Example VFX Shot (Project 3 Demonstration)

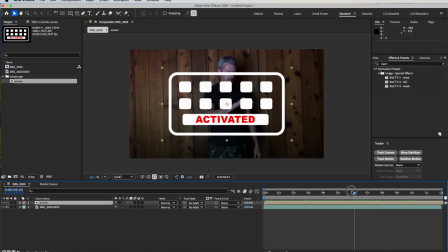And basically, I'm going to position it in 3D space so that it looks like it's between my hands. So I'm going to put my time marker here kind of a few seconds in where my hands are apart. And then with the screen layer, I'm going to click the 3D switch,
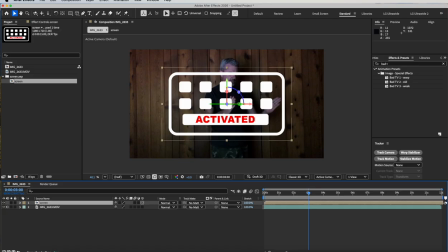and I'm going to use the 3D controls on the layer to tilt and rotate the layer and move the layer over.
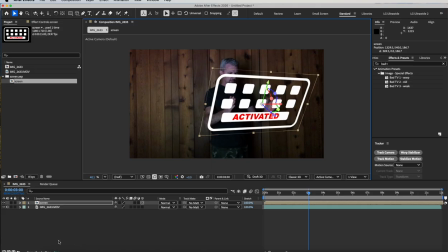And then I also want to scale it down, so I'll hit S for scale. I'm scaling it down,
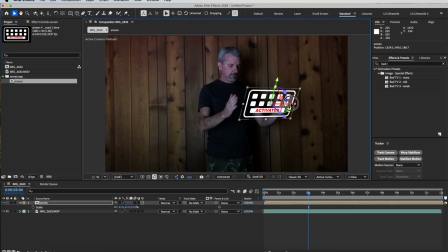and basically want to position it here so it looks like it's kind of between my hands. And I don't want to have to rotoscope or cut my hand out to put in front of it,
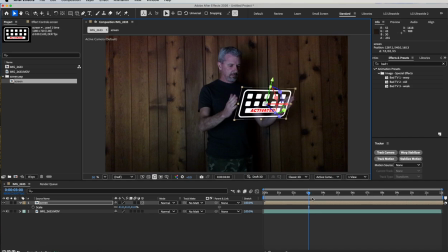so I'm going to kind of position it to the side a little bit. Okay, that position looks pretty good. Now, I'm obviously going to animate this layer, so I'm going to have it expand as my hands come apart.
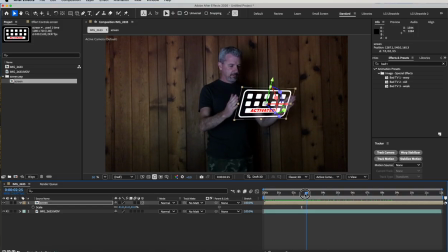So I'll animate the scale there. I'll set a keyframe for scale here where my hands are apart. And then I'll go backwards from there to right about here where my hands start to open, and I'll put the just the width to 0,
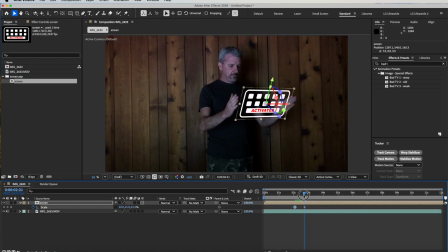so it's going to expand as my hands come apart. Maybe I'll put an ease in on that second keyframe there, so it comes to a nice smooth stop as the hands come apart.
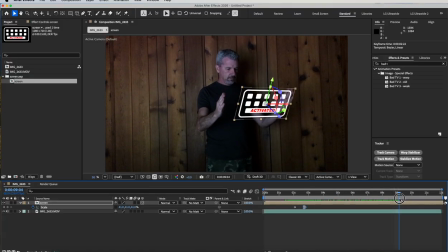And then I mimic like I'm pushing some buttons, and then put the hands back together and gonna have it collapse. So in this case, I'm just going to grab these two keyframes and I'm going to copy and paste,
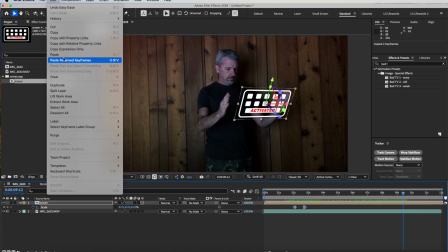doing an edit copy, edit paste, and then I want to flip those keyframes around.
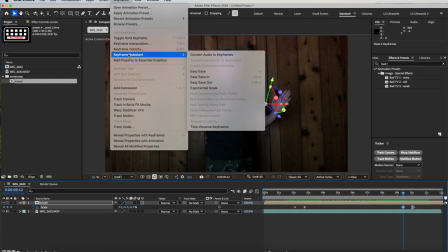So I'll do animation, keyframe assistant, time reverse keyframes.
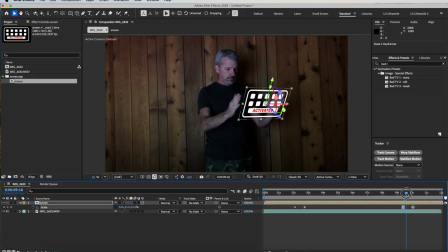That flips the keyframes around. There we go. That looks pretty good. Now, if you look at this clip though, if I hit play here, and you know what, let me go ahead and disable the audio for that layer.
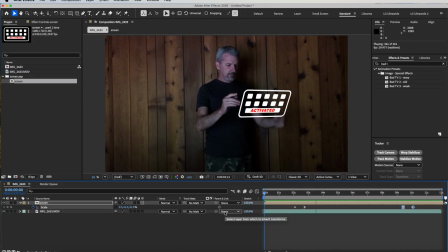I don't need the audio. And if I hit play and take a look at this, you can see that one of the issues here is it's a handheld shot. There's a little bit of wobble to the shot.
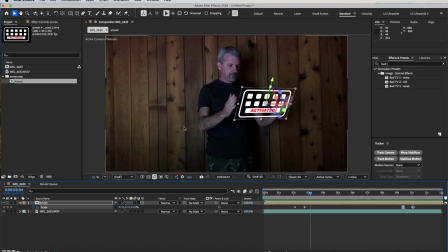I could stabilize the clip using the warp stabilizer effect. But in this case, I want to keep the handheld look. And so instead, what I'm going to do is I'm going to motion track the movement,
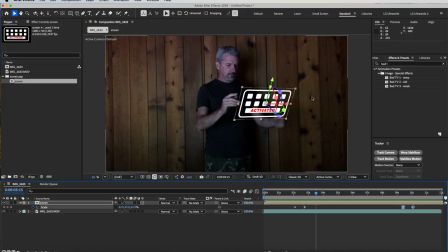which should be pretty easy in this case because there's all these sort of spots on the background that'll be easy to track. And then I can apply that movement to my layer so that my layer has that same kind of handheld movement.
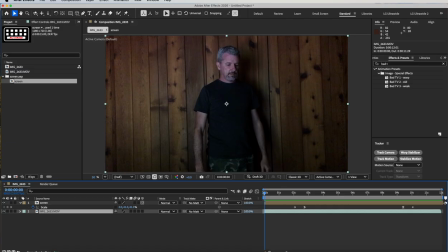So I'll select my movie layer. I'll go to Animation, Track Motion.
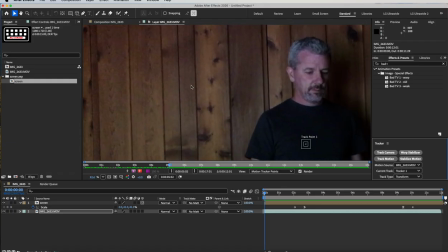That opens up the layer in the layer controls, layer window, I should say, and it gives me a track point.
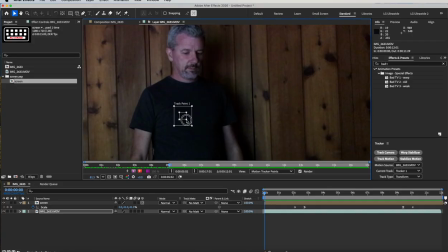And I'll go ahead and expand these search area and feature area squares a little bit. And I'm going to position the track point over one of these spots on the wall, which should be pretty easy to follow.
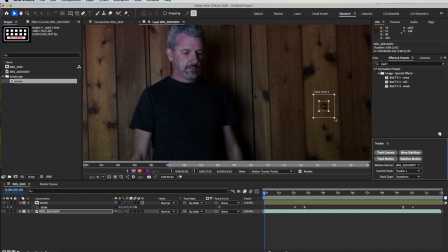It's not moving very much, so the search area doesn't need to be that big. And in the tracker controls, I can go ahead and analyze the footage. Starting at time 0, I'll go ahead and analyze forward
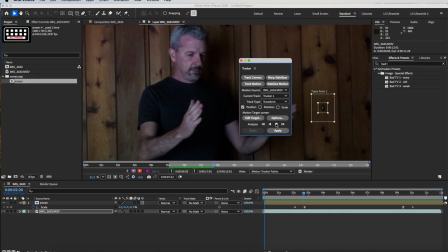and let the tracker follow that movement. And then I will apply that movement to a null object layer. Now you might be wondering, why not apply it directly to the screen layer?